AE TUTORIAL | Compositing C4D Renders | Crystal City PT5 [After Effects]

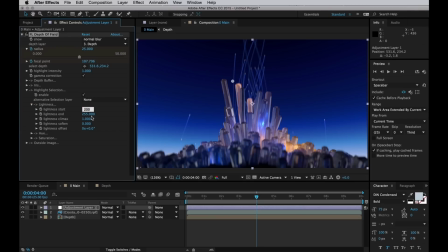4:21 and I want to change the threshold for it as well, just turn that down a bit and you can see how we kind of give those highlights a bit of a boost. Let's actually grab a snapshot so we can compare and disable. And now you can see what it looks like with and without.
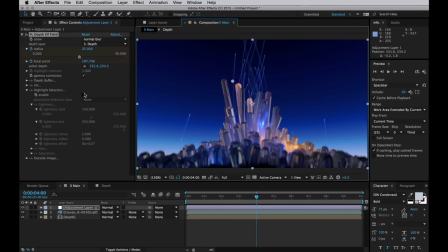4:40 And it's just a little bit extra on top for the highlights. To keep things tidy, let's name this adjustment layer DOF for Depth of Field. Now, what would any motion piece be without some glow? Let's duplicate the beauty pass.
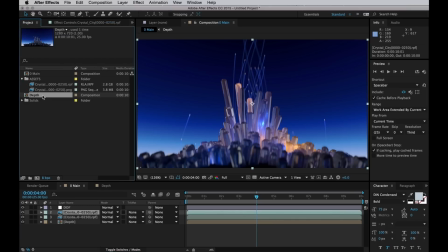4:56 And then we can use our rendered object buffer to just add glow to the crystals.
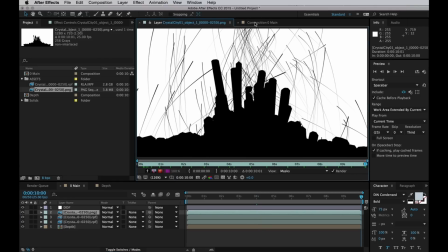5:06 So this is what the object buffer looks like. Just a black and white matte.
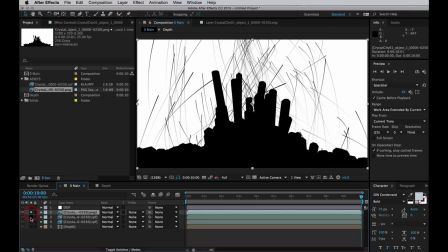5:09 And we can use that as a luminance matte.
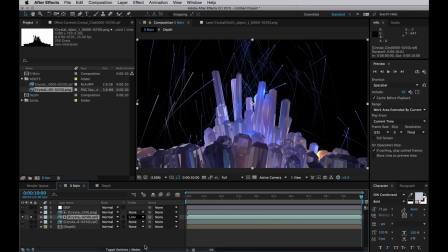5:15 Or an inverted luminance matte. and this gives us just the crystals and the trails without the background
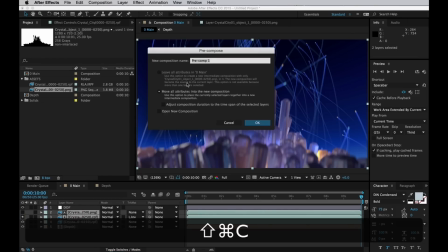5:25 now it's about time for another pre-comp shift command c with those two together name that crystal
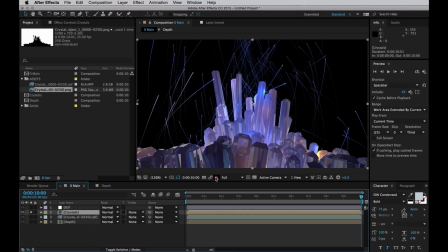5:30 with an s because they're still plural and now i get to apply one of my favorite effects
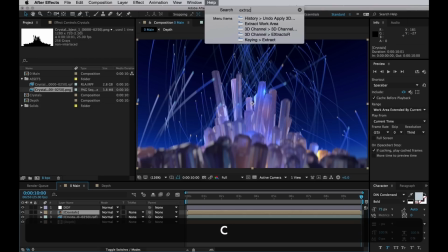5:37 for the past few months and that is the extract effect you can find it under keying extract
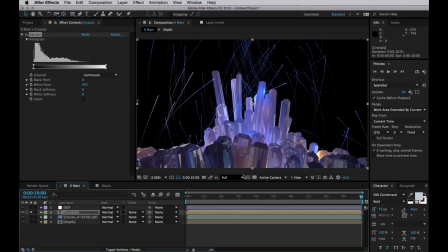5:45 And this is basically your Luma key, but I think the interface is a whole lot better and it offers better smoothing options.
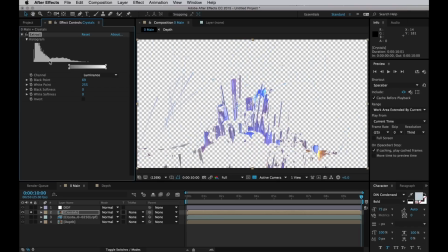5:53 Mostly I use it just to select highlights, but you can also use it to select any specific luminance range, be it midtones or shadows. But let's go for just the highlights for our glow, so just clip it off right near the top and then smooth it out a bit.
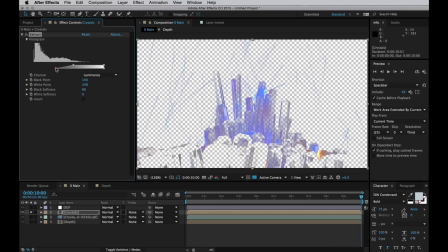6:11 Nice and easy, nice and smooth.
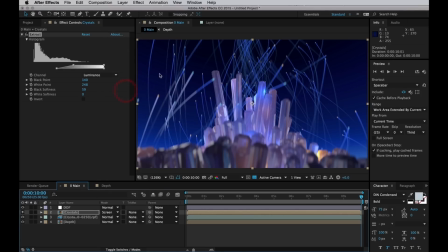6:14 Now I'll just set that layer to screen and then we can add everyone's favorite effect, the fast blur. Yay! And then just blur out our highlights to give that nice glow. Always remember to repeat the edges.
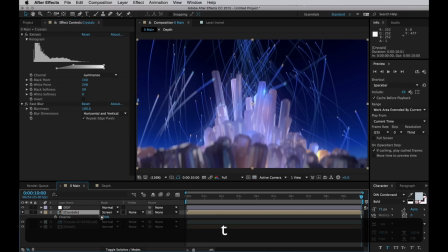6:33 Alright, so I'm gonna hit T and bring up the opacity here and then I'm gonna turn that down so it doesn't look as fuzzy.
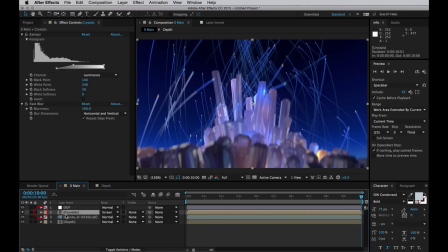6:40 Now I want a bit of a tighter So let's duplicate this first one and just
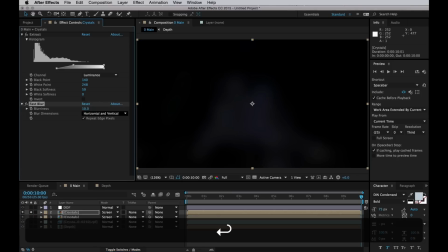6:46 turn down the blur and really limit it to the uppermost highlights here.
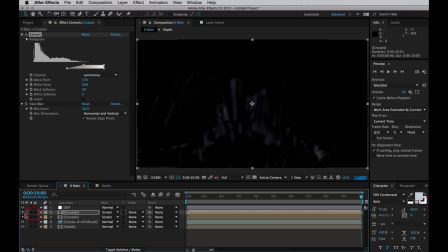6:54 And then I think I might want to just bring that up a little bit in the opacity.
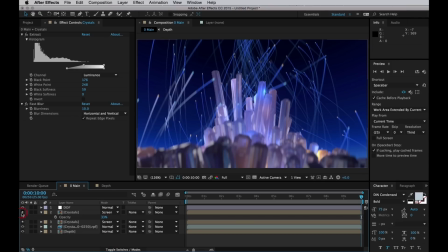7:01 And as you can see we just get that extra boost in the highlights. It's all about the little things. Alright, now that we're pretty much done with that, it's probably time to clean up our act a bit.
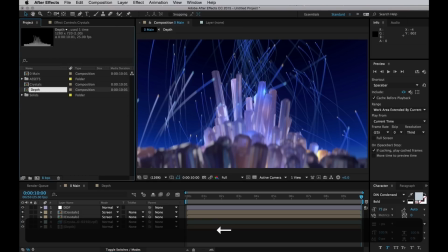7:14 Let's just go and rename these so that they're neat and tidy. I'll just name these negative 1, because they feed into 0.
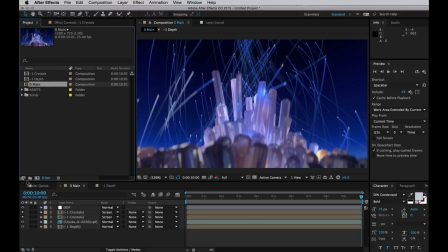7:21 Then I'll go and dry the main comp into a new comp, and I'll name that CC for color correction.
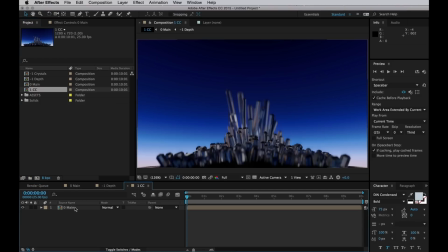7:29 I could name it CG for color grading, but that might get confusing. To start off, let's make another glow.
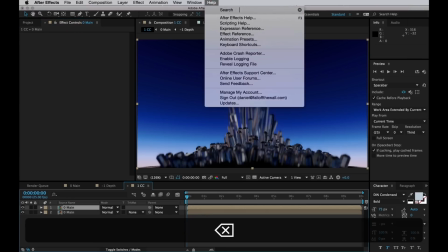7:36 So, just duplicate this, and add the extract effect again, love that effect.
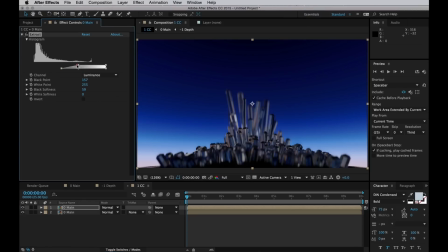7:43 So I'll limit this to the highlights, but I want a bigger range this time, something like that.
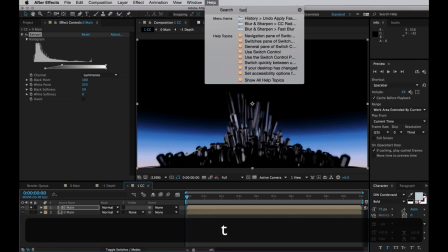7:48 And then I'll add our favourite effect, the fast blur,
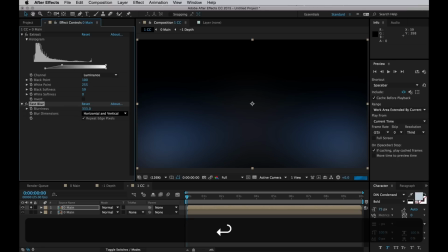7:52 and really blur that out, so it's just like an overall haze on the entire scene.
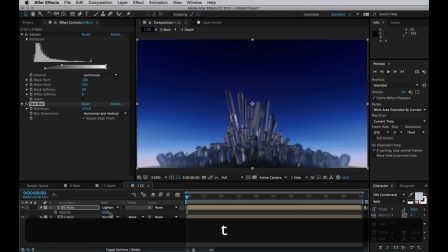7:58 And I'll actually set this to lighten, so I don't blow out the highlights, and really turn the opacity down.
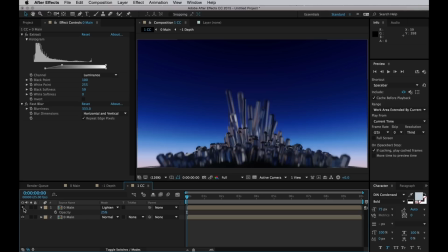8:06 So now we get just that extra bit of light in the low light. I'll also just have a look through to see that it's not too bright at some point.
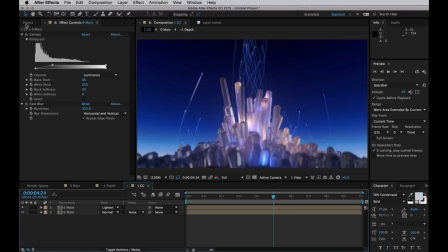8:17 And it looks pretty good. Time to tweak some colours I think. So let's reuse our adjustment layer from before. Saving the environment by recycling. And to that I want to apply a colour balance.